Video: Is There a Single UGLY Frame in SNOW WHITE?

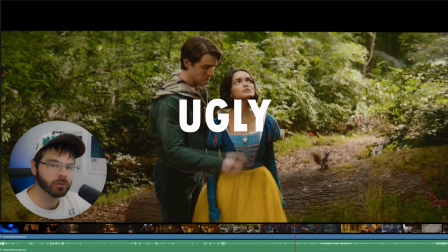[0:00]
finding random frames in Snow White until it's ugly. You know what that means? If we land on a close-up of a dwarf, we lose.
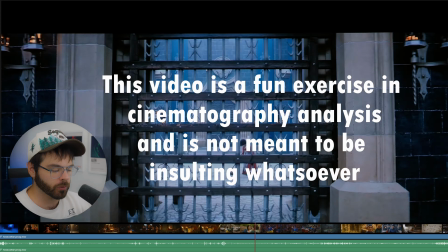[0:05]
1, 2, 3. That's an absolutely gorgeous shot, and I will say, I watched this movie last night, and no, I did not like it, but I do think that it has some really pretty shots in it,
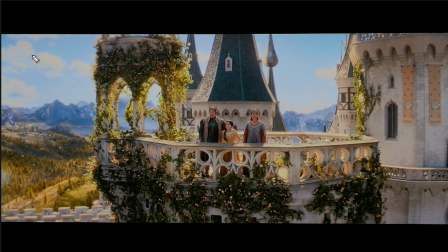[0:15]
including this one. This is a gorgeous shot. Now, you might look at this shot and be like, hey, Kevin, it's just a bunch of CGI, what's the big deal? Well, you're partly right. All of this back here is CGI. This is probably a big blue screen back here that they set up behind an actual set, which is this part right here.
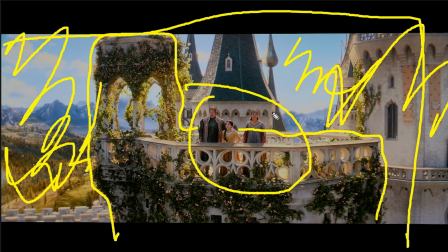[0:29]
This part is more than likely an actual set that they are standing on, and that is something key that you see in a lot of movies,
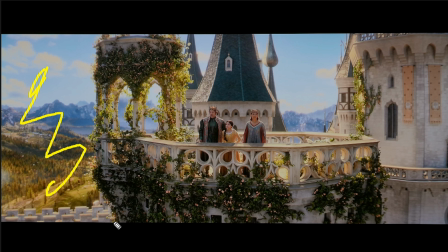[0:35]
is to augment the CGI with some practicality that the actors can interact with,
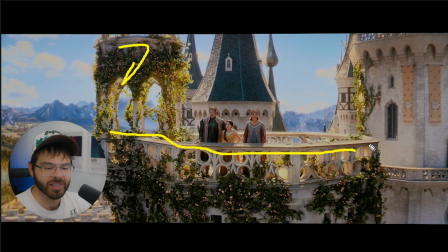[0:40]
just to give it a little bit more realism. If everything in the shot was CGI, if this was also CGI, yeah, it would look weird, it would look unnatural and uncanny and wouldn't look quite right. But that's not what's going on here.
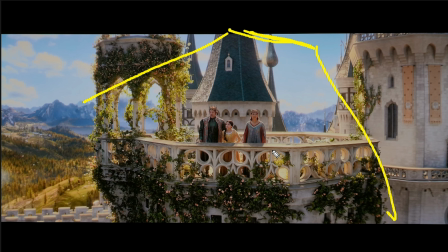[0:50]
They're also probably using something like a soft sun from behind to just mimic the sunlight and give these nice highlights all around and provide just a lot of contrast, especially in this area right here. There are a lot of dark spots and light spots and dark spots and light spots.
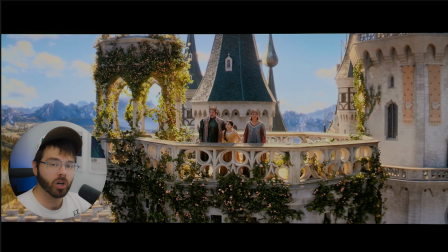[1:02]
It's also worth mentioning that the director Mark Webb and the DP Mandy Walker put a lot of intentionality into the color choices of this movie. They wanted the color of the film to evolve with the story and match the emotions, the emotional undertones of the story based on which scene was playing. For instance, in this scene before the evil stepmother arrives,
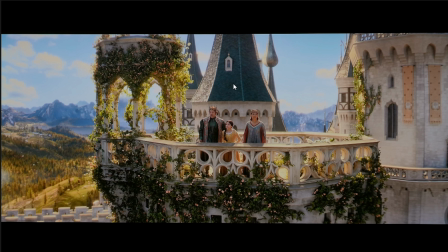[1:18]
these colors are bright and there are a lot of colors and they are saturated and they just have an emotional undertone of happiness.
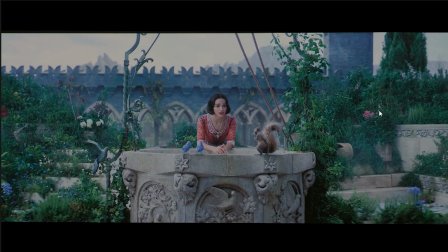[1:25]
Whereas if we go a little bit further into the film, right here, we can see that these colors are a lot more muted. They aren't as saturated, and there is more distinction between the colors. They are more separated from one another. Not to mention the overall tone of this image is more blue because they are mimicking overcast skies, which is just, you know, it's a metaphor.
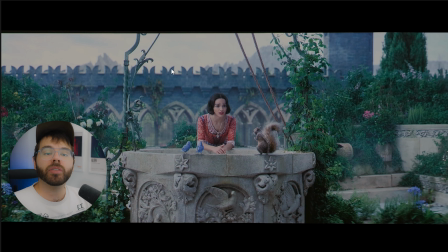[1:44]
It is a metaphor for dark times. And you might think that's a little hammy, but for a fantasy movie like this, a fairy tale, I think it is pretty necessary to just have the visual style of the movie match what is going on in the story.
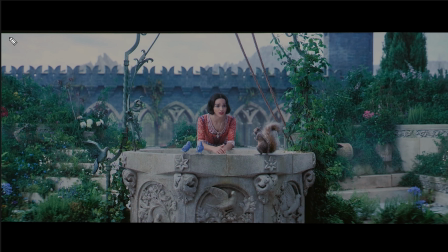[1:57]
And again, we have a beautiful shot here. Another thing I appreciate about this film is that they chose to film in a
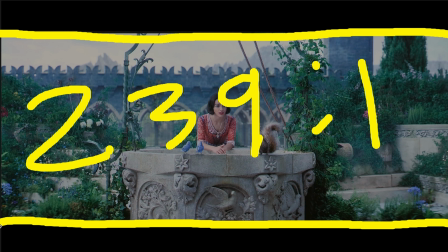[2:03]
2.39:1 aspect ratio, which is an anamorphic aspect ratio, and that is a clue that they used anamorphic lenses, and in fact,
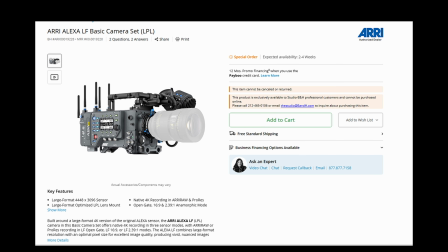[2:11]
they did use anamorphic lenses. This film was mainly shot on an Arri Alexa LF with Panavision Primo anamorphic lenses,
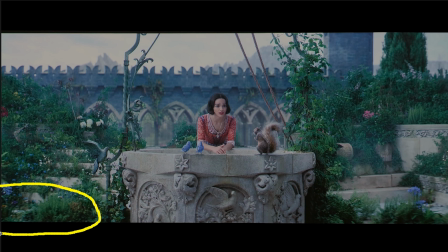[2:16]
and the Panavision Primo lenses do have some warping at the edges of the frame, which provides some character to the lens,
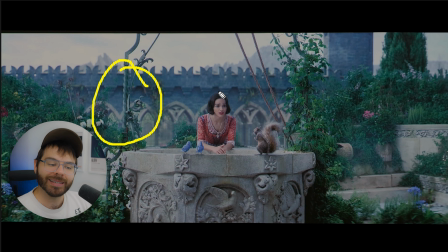[2:21]
but they are also known for their mix of sharpness in the details and softness in the skin of the actress. And speaking of the actress of this film, Rachel Zegler is not the problem with this film.
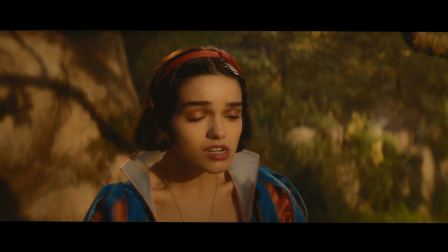[2:31]
Yes, she may have some awkward facial expressions every once in a while, but there are times in this movie,
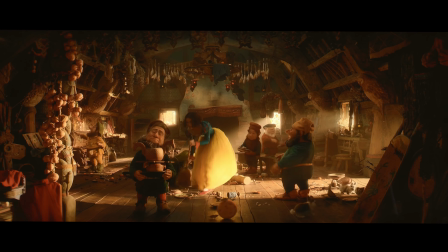[2:36]
specifically the parts of the movie that they didn't try to modernize, where she embodies the character of Snow White better than any other actress I could possibly imagine. It is not her fault that this movie is not good. The reason this movie is not good is because they couldn't decide what this movie was supposed to be.
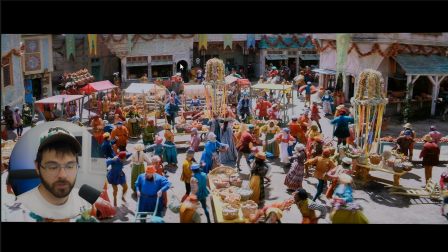[2:51]
For instance, if we go back to the first musical number of this film, the Where the Good Things Grow, this song reminded me so much of The Greatest Showman in all the worst possible ways.
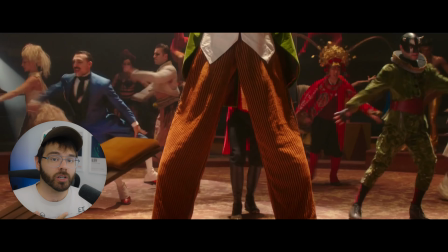[3:02]
And this is coming from someone who liked The Greatest Showman. I thought it was perfect for what it was.
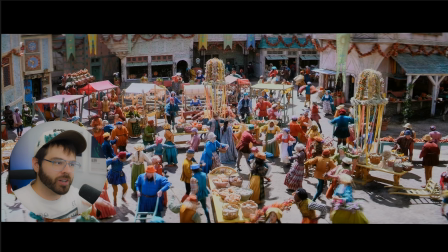[3:06]
But in a Snow White movie, when you have other songs that were written 100 years ago in a different style, in a different tone, songs like this, songs that sound like they are made for modern day Broadway, just don't work. I'm sorry.
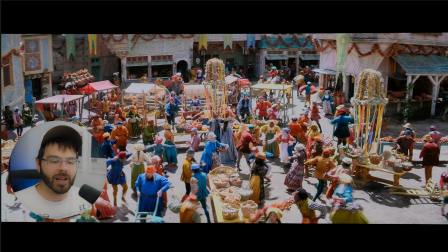[3:19]
They're fine songs on their own, I guess, but they don't work in the context of the other songs or just the general ethos of Snow White.
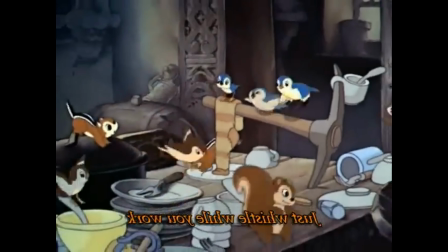[3:28] Just whistle while you work.
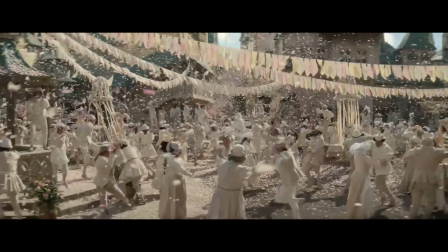And what was funny is I didn't even realize that the writers of these songs did actually write Greatest Showman until I had that thought.
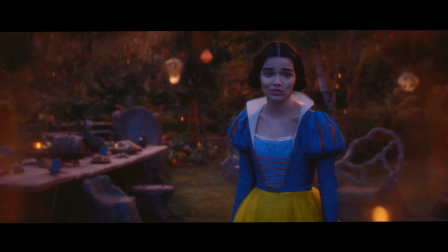[3:44]
And there was a song in this movie towards the end that my wife heard, and she was like, this sounds just like a song from Evan Hansen.
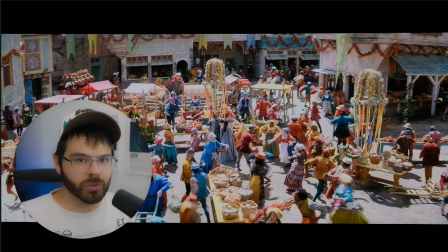[3:50]
And what do you know, the writers of these songs actually wrote Evan Hansen as well. So you can't have that. You can't have your style be so recognizable when you're trying to recreate the original feeling of the Snow White movie. You can't have people thinking of Evan Hansen when you're watching Snow White.
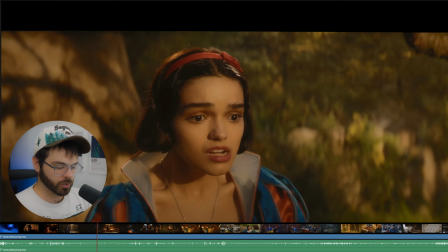[4:08]
But anyway, I digress. Next shot. 1, 2, 3. Oh, this is a gorgeous shot.
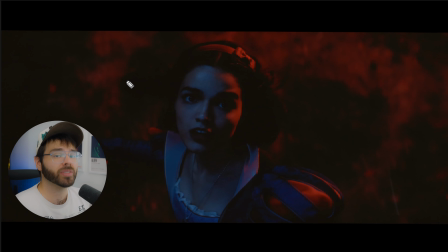[4:14]
I love how dark this shot is. I personally wish they would have went darker with this sequence because the original film did this sequence a lot better in my opinion.
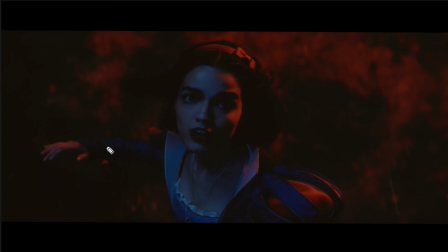[4:20]
But I also love the color harmony. I love that she has blues in her dress and she has reds in her dress. And so they chose to use blue light and red light. It's simple, but it's a two-tone image and I think it's nice.
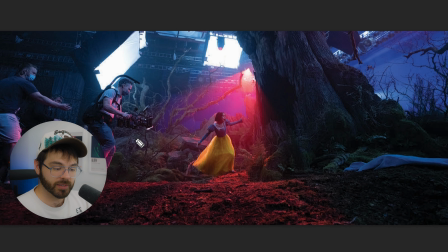[4:31]
I'm not sure if this is the exact same shot, but this is a BTS photo of one that looks pretty similar. As you can see, they are using big LED lights in soft boxes, maybe airy sky panels to mimic the blue moonlight. And then they are also using this, I believe that looks like a
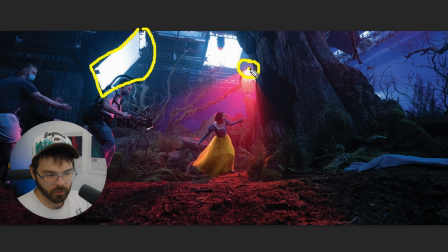[4:46]
Leco light or something out there, just with a red gel on it or something. Not sure exactly, can't tell, but that's what they're doing. Looks cool. Okay, not ugly.
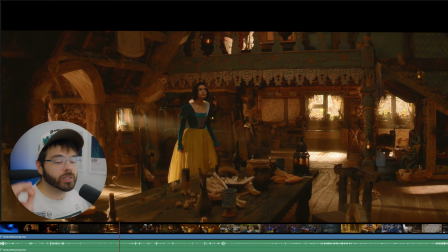[4:56]
Let's go a little bit further. 1, 2, 3. Okay, this actually, everything in this section of the movie, in the dwarf's house, I think looks absolutely gorgeous and embodies the original spirit of the original film. So I love these sections of the film. The DP said she really wanted this set to glow, and I think they did a great job at it,
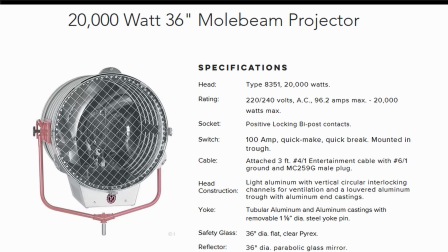[5:16]
because outside of every one of these windows is a 20K mole beam light, just blasting light through.
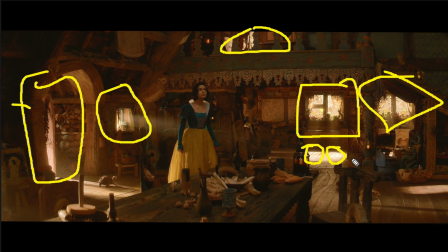[5:22]
And they're not afraid to get a little bit overexposed in the highlights down here, because that creates a nice glow, especially when you're using these anamorphic lens. They may have been using a filter in front of the lens as well to just give a kind of a mushiness to the highlights. It's soft, it spreads across the image a little bit, and it gives again, a glow.
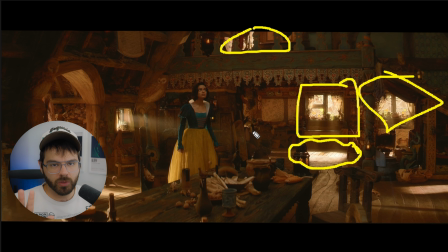[5:41]
Which I do find interesting, because I rewatched the original film, and this section of the movie in the original film is actually probably the least aesthetically attractive,
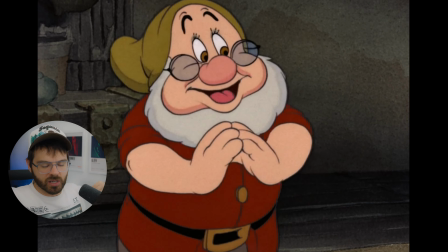[5:49]
because there's not really these lights coming into the house in the original.
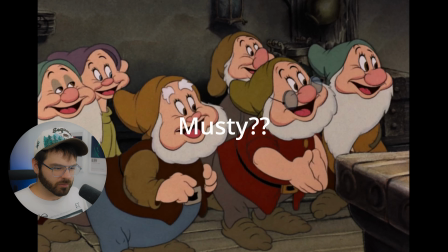[5:52]
It's kind of just, it's more of a kind of a dark, musky house that these dwarfs live in the cartoon.
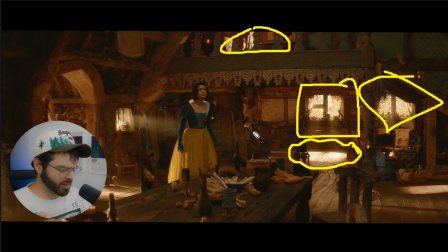[6:00]
But I'm glad they went with this, because it has more of a fairy tale vibe, and it, again, the colors and the lighting choices are evolving with the story, because this part of the film is supposed to be a little bit more happy,
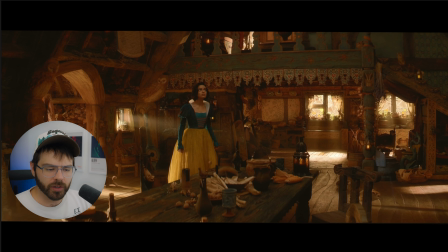[6:11]
and like she found some relief in the forest, so I'm glad they went that direction.
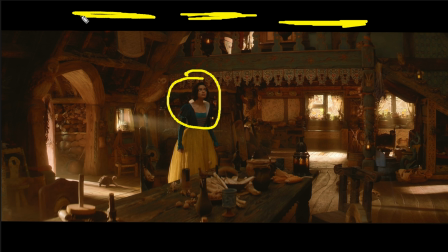[6:15]
As far as the lighting on her face goes, they probably have some LED lights just on the ceiling to give a general ambiance that's giving her a little bit of light.
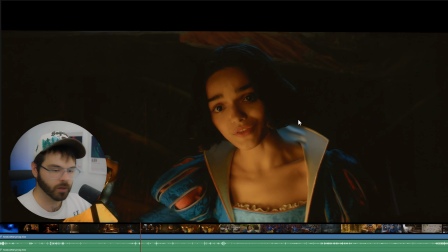[6:22]
So not ugly. 1, 2, 3. Yeah, again, this is a gorgeous shot.
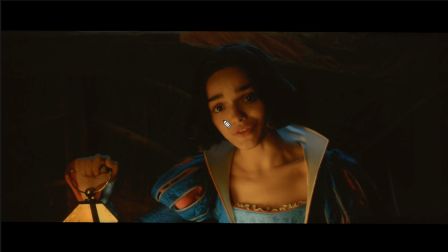[6:27]
It's gorgeous. Again, these lenses just have a very nice, silky, soft look on them. The skin just looks so soft. Also, you can see 2 different eye lights in her eyes right here. This one is probably the lantern that she's holding up, and then this one is what they're actually lighting her with.
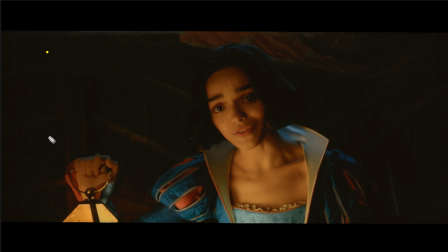[6:43]
So they're not actually lighting her with the lantern. They're probably lighting her with a big soft box off to the side. And again, we have a good choice of moonlight coming in from the ceiling that helps to complement her outfit, because they are using a shade of moonlight with an LED light from above that is more saturated.
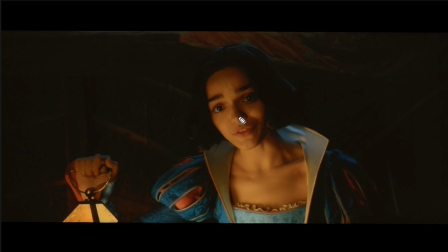[7:01]
It's more teal than you would normally see in a movie. It looks more colorful, and that I think is intentionally selected to match her outfit. Also, it's worth noting that they're doing the same thing with her makeup, specifically whatever they're putting on her lips matches her costume in the reds.
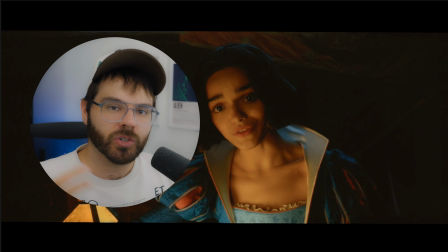[7:17]
Doing little things like that, the details, are what separates the amateurs from the experts, and that's why I don't have a job, and that's why you don't have a job, and that's why we're making YouTube videos right now, is because we don't know what shade of lipstick to put on Rachel Zegler.
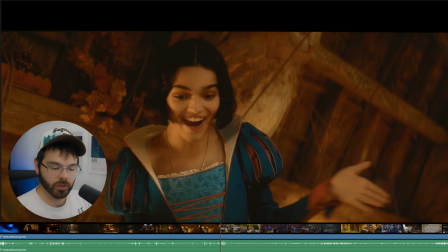[7:31]
Not ugly. 1, 2, 3.
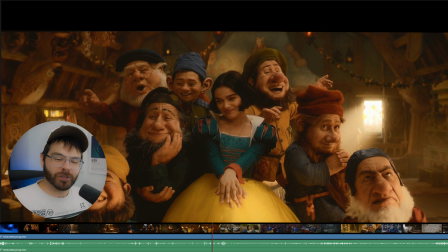[7:34]
Oh man, I mean, okay, we got some dwarfs, but this is a really pretty shot. It's a nicely composed, it's a nicely framed shot, ignoring the CGI dwarfs.
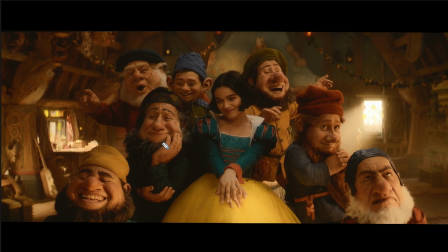[7:47]
I think one of the things this film and the DP Mandy Walker does extremely well, at least in certain parts of this film, is creates depth with lighting. And what I mean by that is that it's not flatly lit, right? You're not just getting one light positioned in front of her and everything else is just kind of neglected.
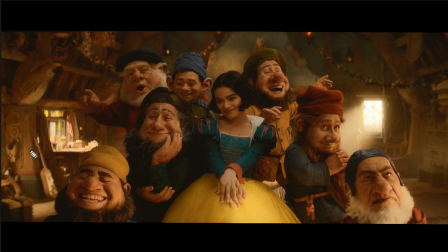[8:04]
You have all of these pockets of light that create shadows and therefore create depth. You have light pocket over here. You have a light pocket on this guitar specifically. You have a light pocket on the floor right here.